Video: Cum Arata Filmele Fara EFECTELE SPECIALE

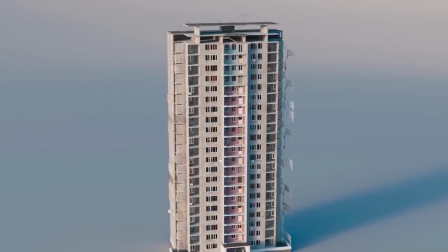(8:11)
Pentru a părea într-adevăr realistic, au fost nevoiți să utilizeze schemele de construcție a clădirilor reale,
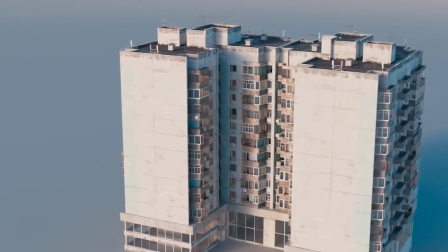(8:16)
ca la distrugere ele să se poarte de parcă ar fi reale.
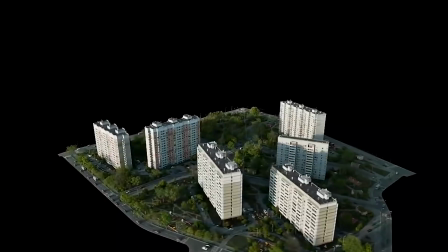(8:20)
Doar imaginați-vă, chiar și bucățile din beton cu armături proeminente au fost create de algoritmi de calculator.
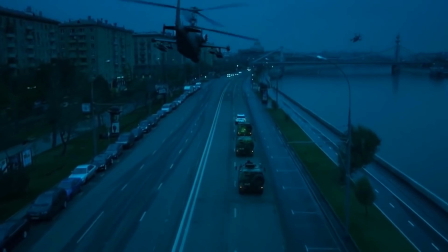(8:26)
Mai mult ca atât, unul din lucrătorii studio-ului a găsit în rețea generatorul de trafic datorită căruia
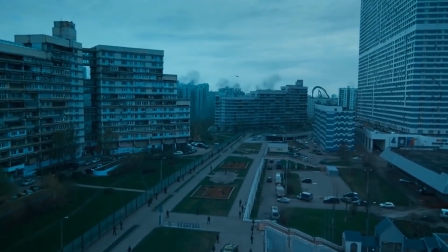(8:32)
toate automobilele din film reacționează unul la altul și se opresc la semafoare.
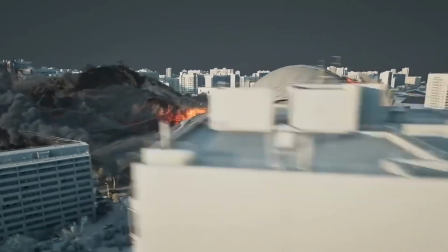(8:37)
Da, transportul la fel nu e adevărat. După ce regiunea virtuală a fost asamblată, rămânea doar să arunce peste ea nava spațială.
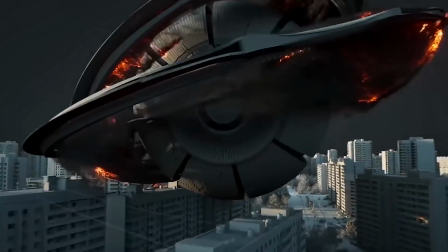(8:44)
S-a primit uimitor. Mulan Începem cu un fapt interesant.
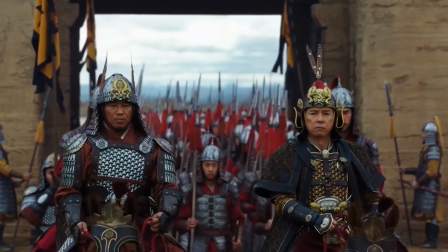(8:49)
După cum spune directorul de efecte vizuale, Sean Feidon, pe platoul de filmare uneori se aflau 67 de cai vii.
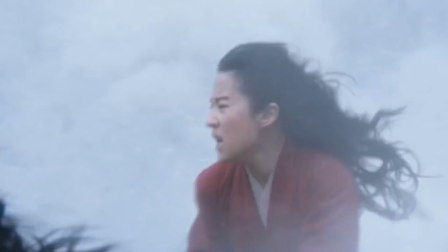(8:56)
Iar acum amintiți-vă scena în care Mulan este călară pe cal în timpul unei avalanșe.
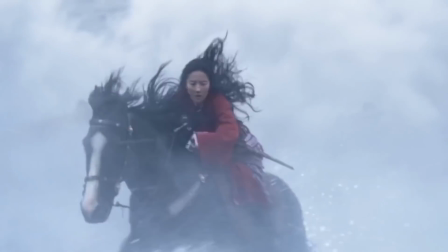(9:02)
Cum credeți, vântul negru pe aceste cadre este adevărat? Pentru asta vom merge direct în platoul de filmare pentru a vedea cum actrița lui Fei
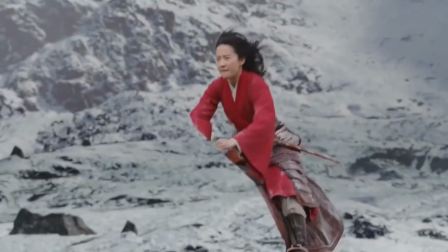(9:10)
manipulează cu maestrie un model mecanic acoperit cu o materie verde.
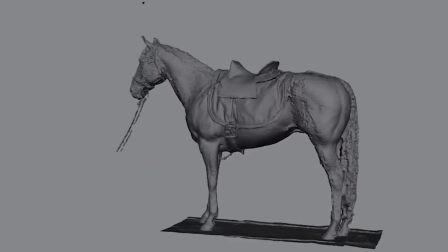(9:14)
Nu vă indispuneți, noi la fel nu am ghicit. Este practic imposibil să deosebești calul digital creat de studio-ul Imageworks de unul adevărat.
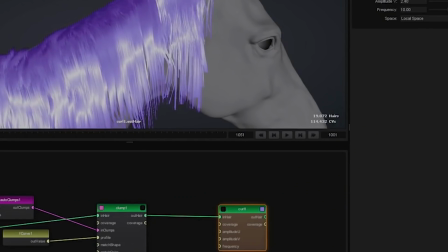(9:23)
Desigur că s-a lucrat mult și asupra mecanismului. A fost creat un program special care face ca calul să se miște în ritmul necesar.
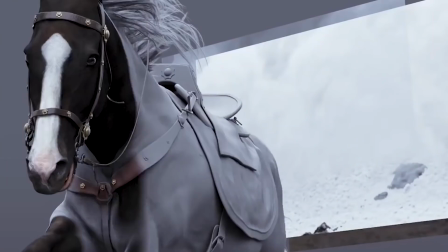(9:31)
Însă animatorii i-au întrecut pe toți. Ei au luat un model real al unui cal 3D și au creat pe baza sa un schelet virtual, mușchi, chiar și grăsime.
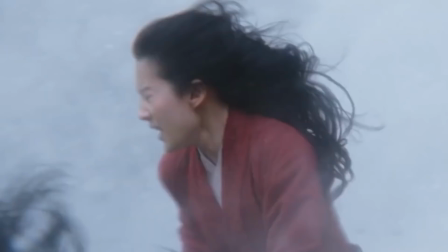(9:39)
Totul pentru a face mișcările corpului realistice la maxim. Deja ați văzut rezultatul final.
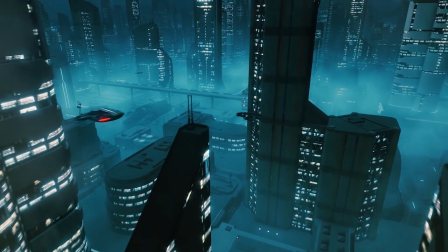(9:44)
Interesant! De ce va fi capabilă grafica computerizată peste câțiva zeci de ani?